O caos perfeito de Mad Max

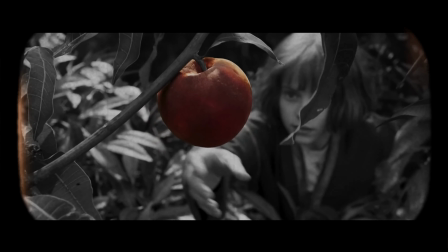0:00 Mad Max acabou de ganhar um novo filme para a franquia, Furiosa, uma história Mad Max.
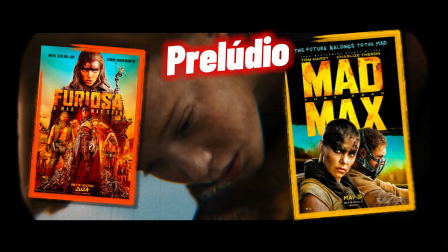0:05 O filme é um prequel, ou seja, um prelúdio de eventos anteriores sobre o passado da personagem Furiosa do filme Mad Max, Estrada da Fúria.
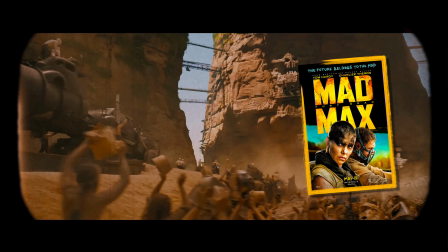0:12 E hoje, aqui no canal, vamos falar um pouco sobre Mad Max, Estrada da Fúria e sobre todos os aspectos que fazem desse filme,
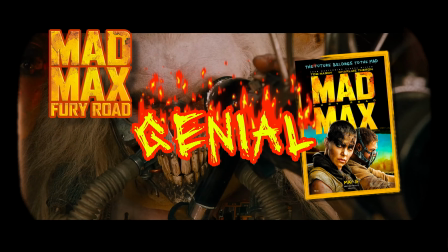0:19 talvez, o melhor filme de ação das últimas décadas e um dos melhores filmes de ação de todos os tempos.
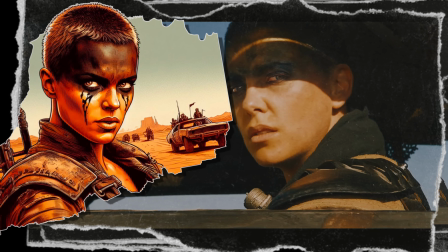0:25 Também vamos falar sobre como esse filme foi responsável por introduzir essa nova personagem incrível, a Furiosa.
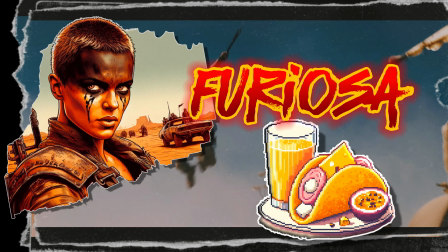0:32 Então, já pode preparar seu suco de maracujá e sua tapioca com presunto e queijo, porque vai começar mais um Portal Personagem.
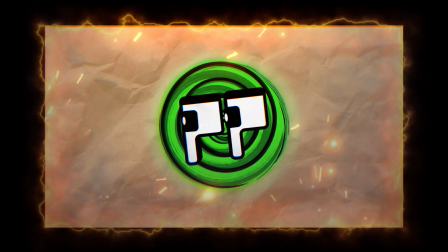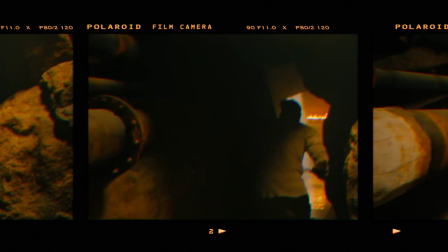0:46 Logo de cara, o filme já demonstra que ele não vai ser mais um filme genérico de ação que infelizmente nos acostumamos a assistir.
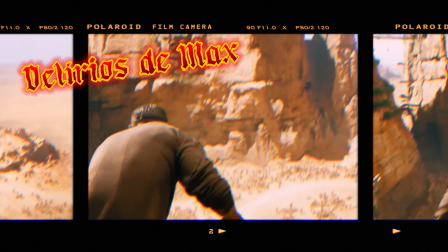0:53 É pela visão perturbada e atormentada de Max que seguimos por uma viagem praticamente sem parar pela Estrada da Fúria.
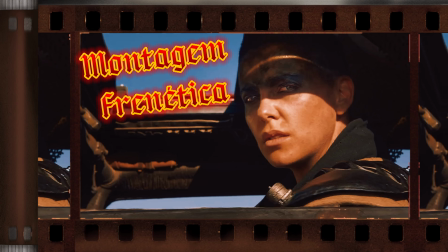1:00 A montagem do filme não nos deixa respirar em momento algum, e isso é ótimo. Não há paradas para explicar quem são os personagens ou o que está acontecendo.
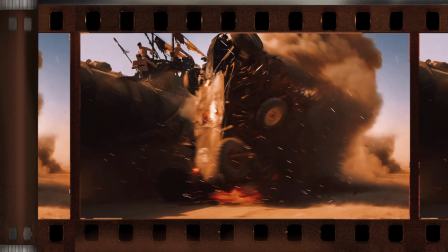1:08 Mas não é necessário, porque o filme usa tudo que tem para que você entenda o que é necessário, sem tirar os olhos do foco, a ação.
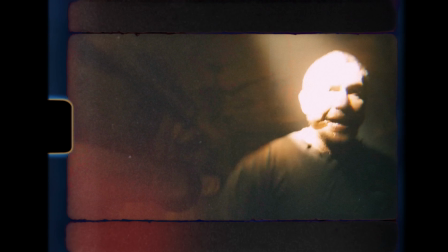1:14 Os planos do filme são encadeados entre alucinações de Max e o que de fato acontece na frente do protagonista,
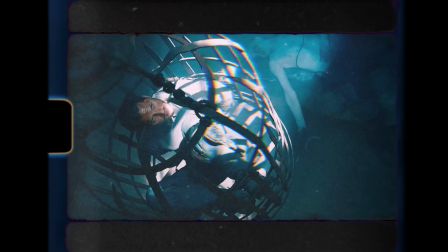1:21 e todo o ritmo do filme é construído em volta do caos e do movimento dos personagens,
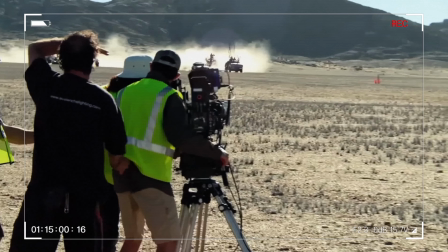1:25 carros, motos e tudo que há em cena. As transições são feitas em jump cuts, que são aqueles cortes rápidos e secos, só que pro mesmo plano.
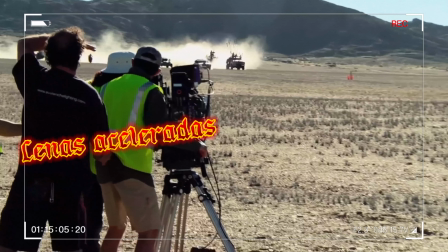1:33 As cenas são aceleradas na pós-produção, e o filme foi gravado com mais frames por segundo do que o habitual,
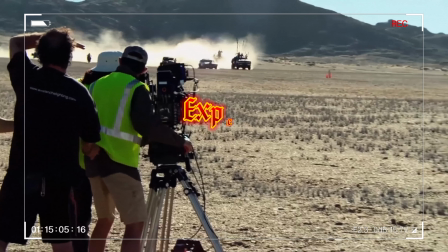1:39 e tudo isso contribui para que a experiência frenética do filme transpareça também na sua linguagem.
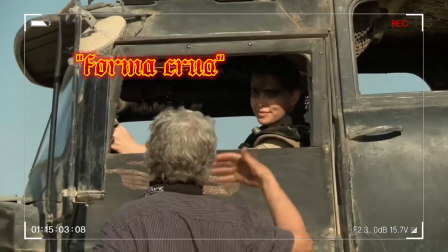1:45 Todo o filme é construído de uma forma mais crua, que casa perfeitamente com a atmosfera árida desejada pelo diretor George Miller para esse futuro insano.
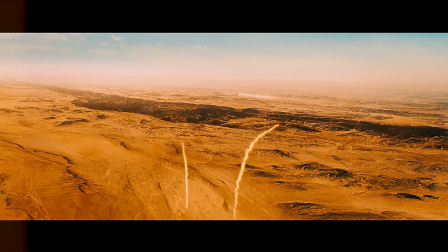1:54 As cores também têm um papel bem interessante no decorrer do filme, porque toda a primeira metade é construída pela saturação laranja do deserto.
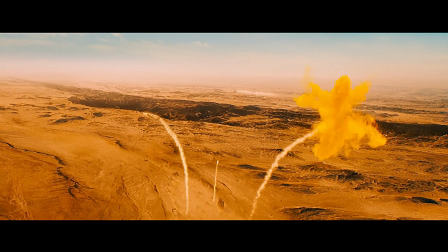2:03 Essas cores quentes ajudam a construir a atmosfera frenética de fogo e gasolina
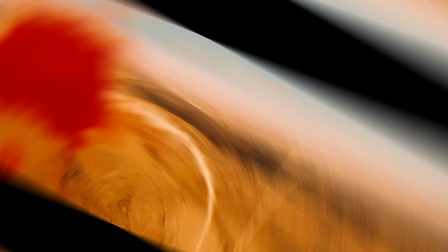2:07 que o filme possui em seu DNA e acentua ainda mais o seu aspecto caótico. É na Tempestade de Areia, uma das sequências mais famosas e belas do filme,
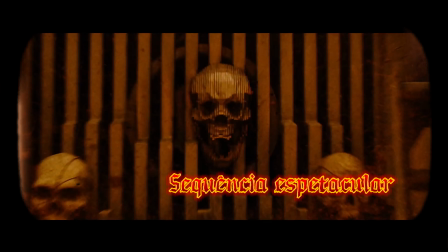2:16 que os tons de azul começam a ser introduzidos em meio ao laranja do deserto e das chamas, e toda essa sequência é digna de se colocar em um quadro.
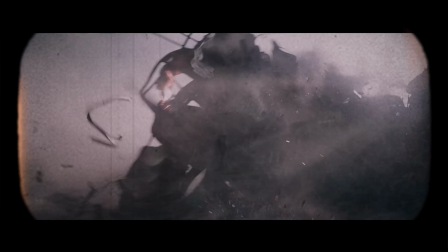2:25 Sem brincadeira, é um espetáculo à parte.
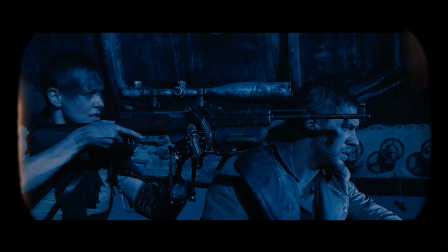2:27 Após todas essas sequências que utilizam o laranja e as cores quentes como base, chegamos a uma grande pausa após o primeiro ato totalmente frenético e intenso.
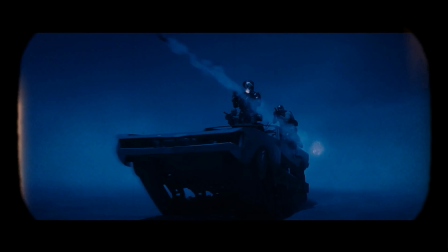2:36 Uma pausa que acontece justamente durante a noite do deserto, e nesse momento a cor dominante deixa de ser o laranja e passa a ser o azul.
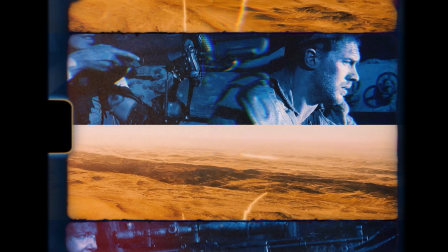2:43 Essas escolhas mostram como Mad Max é um filme de extremos.
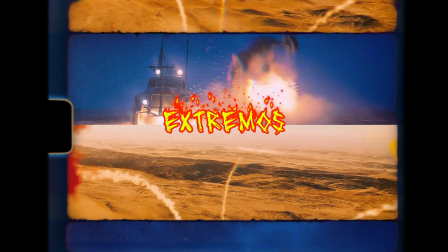2:47 O deserto e a sua paisagem é representado por duas cores opostas no espectro das cores, o que cria um máximo contraste.
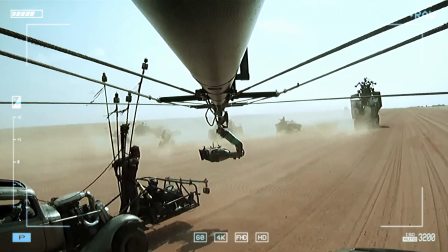2:53 Além de todos esses aspectos e muitos outros, Mad Max é um show de uso de efeitos práticos.
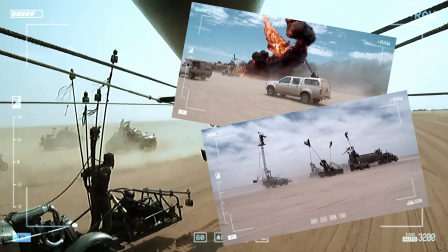2:59 Há combates, perseguições, engenhocas, como a da cena dos personagens em carros presos em bastões para alcançar os alvos dentro de outros carros em movimento.
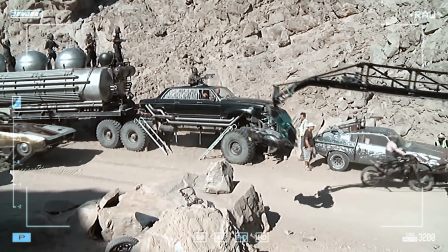3:08 A intensidade que vimos em todos os outros aspectos está também em toda a direção de arte do filme, de uma forma original e brilhante.
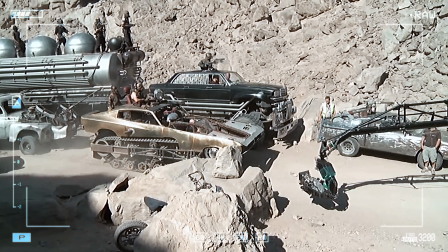3:15 Há motocicletas, caminhões e veículos dos mais variados tipos, além de objetos,
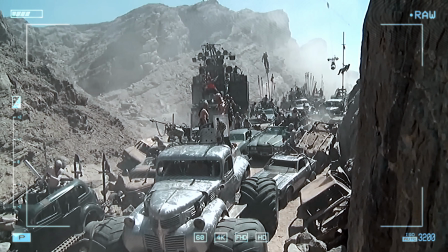3:20 próteses e elementos que contribuem para a construção desse mundo devastado e cromado, que usa e abusa da estética steampunk.
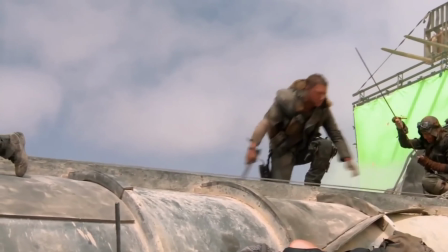3:27 O uso do CGI, a computação gráfica, é modesto e bem essencial.
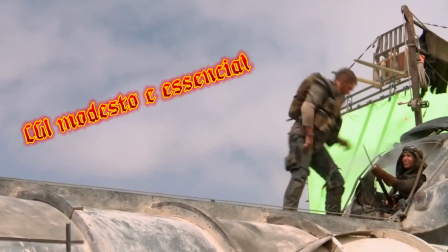3:31 Não há exageros que fazem você notar a existência deles e muito menos que façam com que você tire sua atenção do que realmente importa no filme.
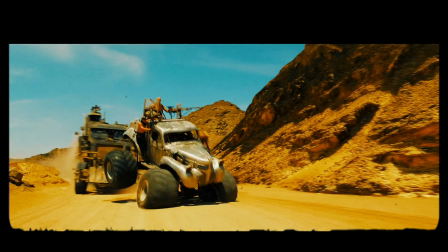3:39 Mad Max, Estrada da Fúria, se nega a fazer o que é comum em tudo que é filme de ação hoje em dia.
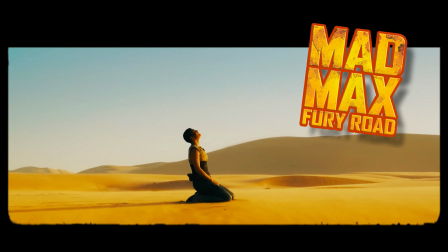3:44 Ao invés disso, ele abraça as tradições que compuseram toda a franquia de Mad Max de uma forma nova e inovadora.
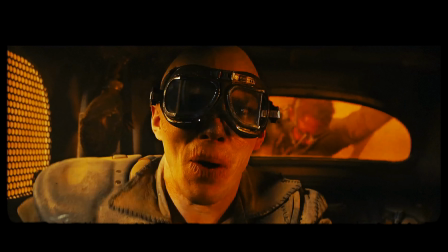3:51 Mas além de todos esses aspectos, até mesmo que poderia ficar escanteado em meio às explosões e toda essa loucura, é brilhantemente trabalhado.
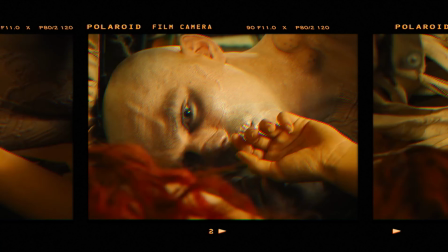3:59 Mad Max, Estrada da Fúria, trata o próprio Max como um coadjuvante, porque a história é mesmo sobre a Furiosa.
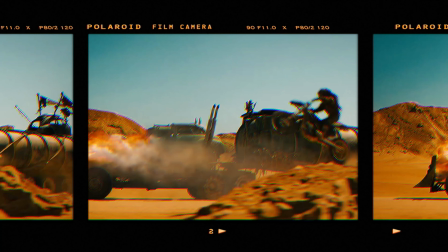4:05 E que ótima história.